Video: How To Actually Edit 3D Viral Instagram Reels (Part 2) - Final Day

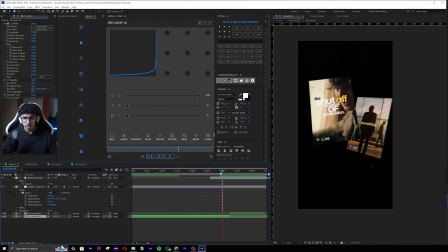1489s
Nice, cool. So you guys can see now we have a cut. But over here I want to add a shake effect.
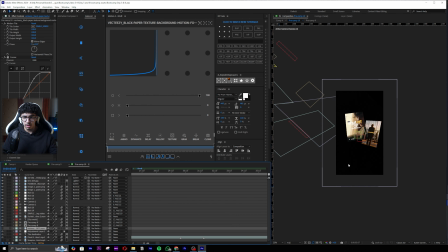1494s
I want to add an impact, okay, for this thing. So let's add an impact shake effect.
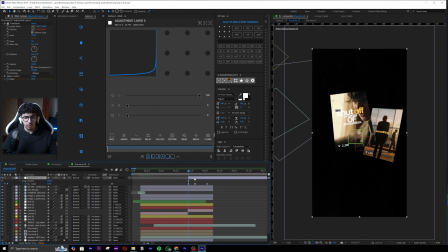1499s
So I have a preset for this, and this preset is for Editors League users, to be honest, but I'll give you guys the settings. You just add a slider control from 0 to 58 or whatever, like whatever the number is.
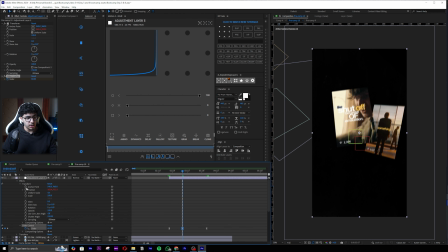1517s
I can make this 60 if I want to make it harsher. And then we have the position, which is linked to the slider control, okay, with a wiggle.
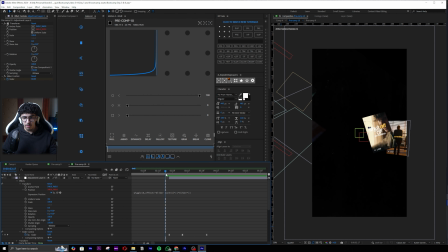1525s
And now you guys can see this is how it is with like the impact.
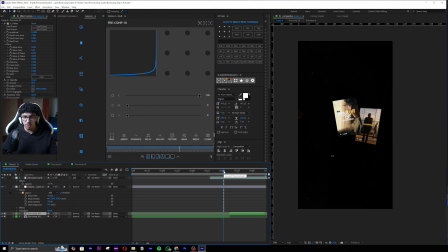1530s
And if I go on the outside, it will look nicer because of the push rise time. So with the push rise time, it looks nicer. But the only thing is it is a bit too much.
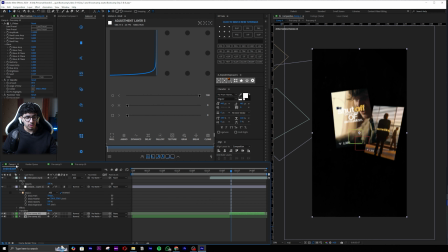1541s
So I'll make this maybe 40. Adjust the slider control to be 40, literally.
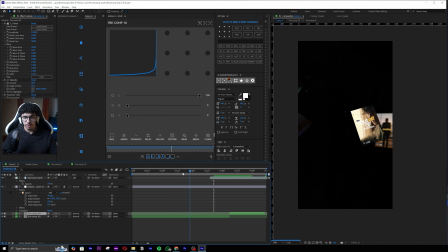1546s
So now the impact is significantly better. So this is what we have as of now.
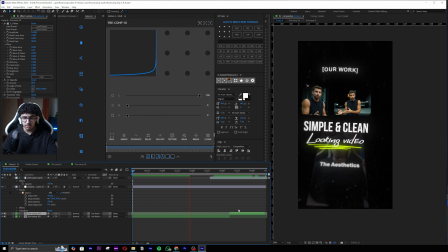1553s
I'm not sure if we'll be adding more things, but I think this will be our final version, most probably. I mean, I could add, you know, a bit of impact or a bit of more things in the sort of particles and whatever,
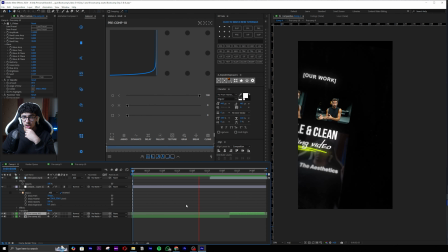1568s
but I don't want to overwhelm the scene too much. Like, this looks pretty nice in my opinion. It looks pretty nice. If you guys want, we could have added a bit more details and whatever, but the remake is like literally just like this.
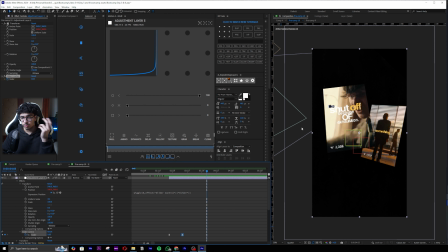1581s
We can always add more details if we want, in terms of like, you know, a better background and whatever,
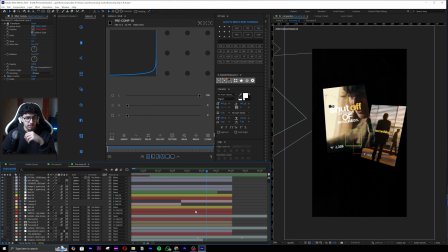1587s
or text effect over here, but it all depends on the voiceover as well, right? Over here we don't necessarily have a voiceover. You know guys, I have a little idea.
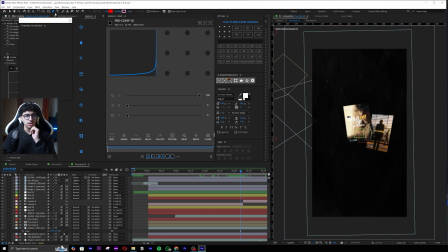1598s
Over here, what if I make like a certain shape layer that will kind of look like it's in the background, just for the sake of depth.
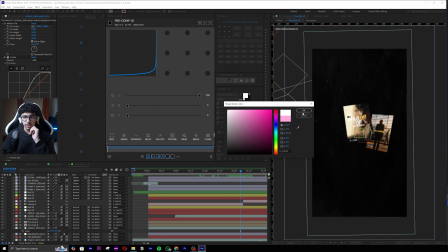1605s
So let's say if I go to stroke and I make it white, okay, something that is very simple. Go to stroke, make it white, make it 10, and just add the stroke like this over here, right?
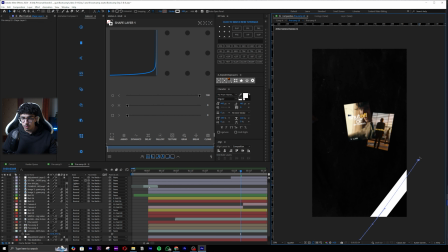1617s
Increase the stroke in this way, add a bit of this. I'll add a bit of effect called, first thing before that, I'll just make this 3D and then bring it up over here,
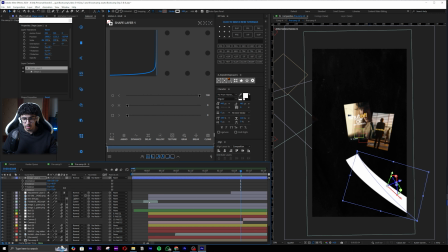1626s
fix the position again, fix the position, the rotation, whatever, make it look like how it should be.
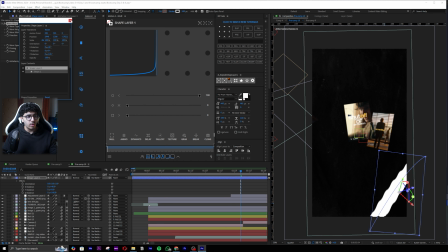1632s
And then add, for example, a wave warp. With the wave warp, increase the width by a lot.
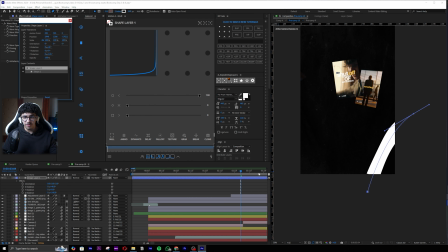1638s
So I'll tell you guys why I added this. It is for the sake of something called depth, and I will explain this a bit more.
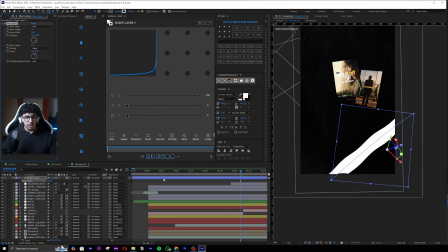1645s
But okay, let's increase the width a little bit more. And over here, I will first thing add gradient ramp.
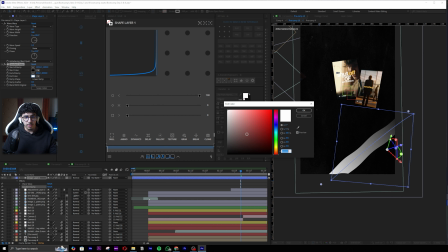1652s
And this gradient ramp, I will adjust it so that it's like this. And I will make this part the color that we had as the color theme, which was this color.
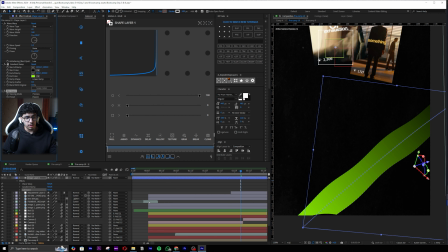1661s
And I will add now an effect called add grain. Increase this to 1.8. So this is the settings for the add grain, and I added curves, by the way. The curves is like this. So it's very substantial curve.
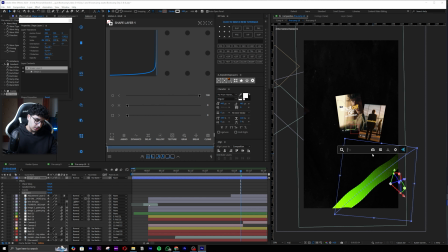1675s
And then I will make an effect called, what is it called? Gaussian blur, for example, and add the Gaussian.
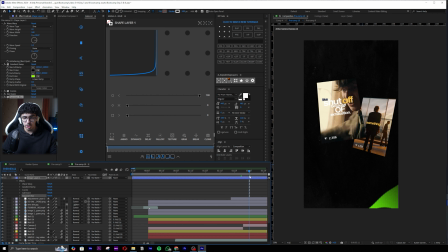1682s
Now look, it looks like it's in the front. It is for depth. Like, it's literally just not gonna show once the zoom happens, but it's gonna show very less.
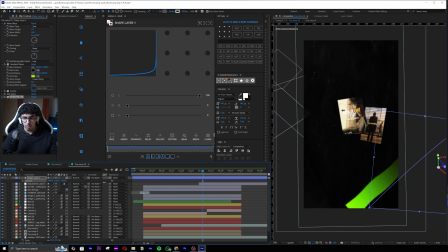1691s
And what I will do is I will make this even more in front and then decrease the size.
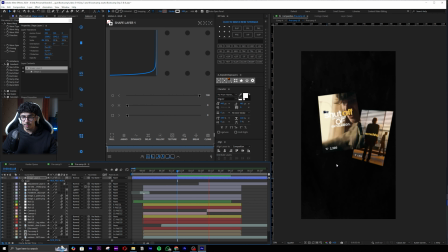1695s
So look, it's just for the sake of depth. You can see it looks like it's in the front. Doesn't make that much sense, to be honest, but if we added this with like a text effect or something,
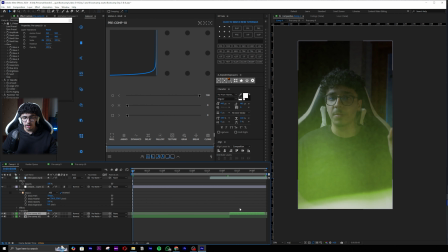1708s
or sorry, we made this text instead of a shape layer, would have been better. But anyways guys, I think this is our final output.
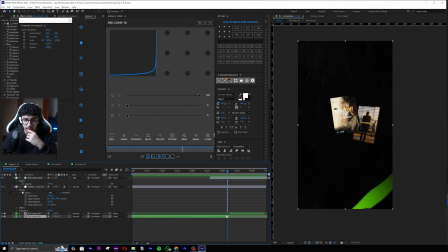1717s
I hope you guys enjoyed the remake done. I think this shape layer is kind of ruining it, so I'll just be removing it.
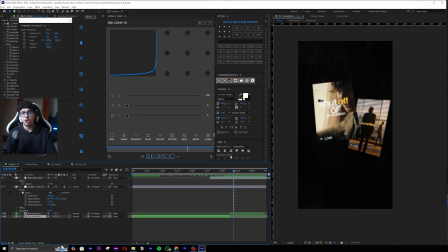1724s
And yeah, I think that was pretty much it for the video guys. I hope you guys enjoyed this video. By the way, I did a lot more remakes in Editors League, and again, the Black Friday is not going to be there forever.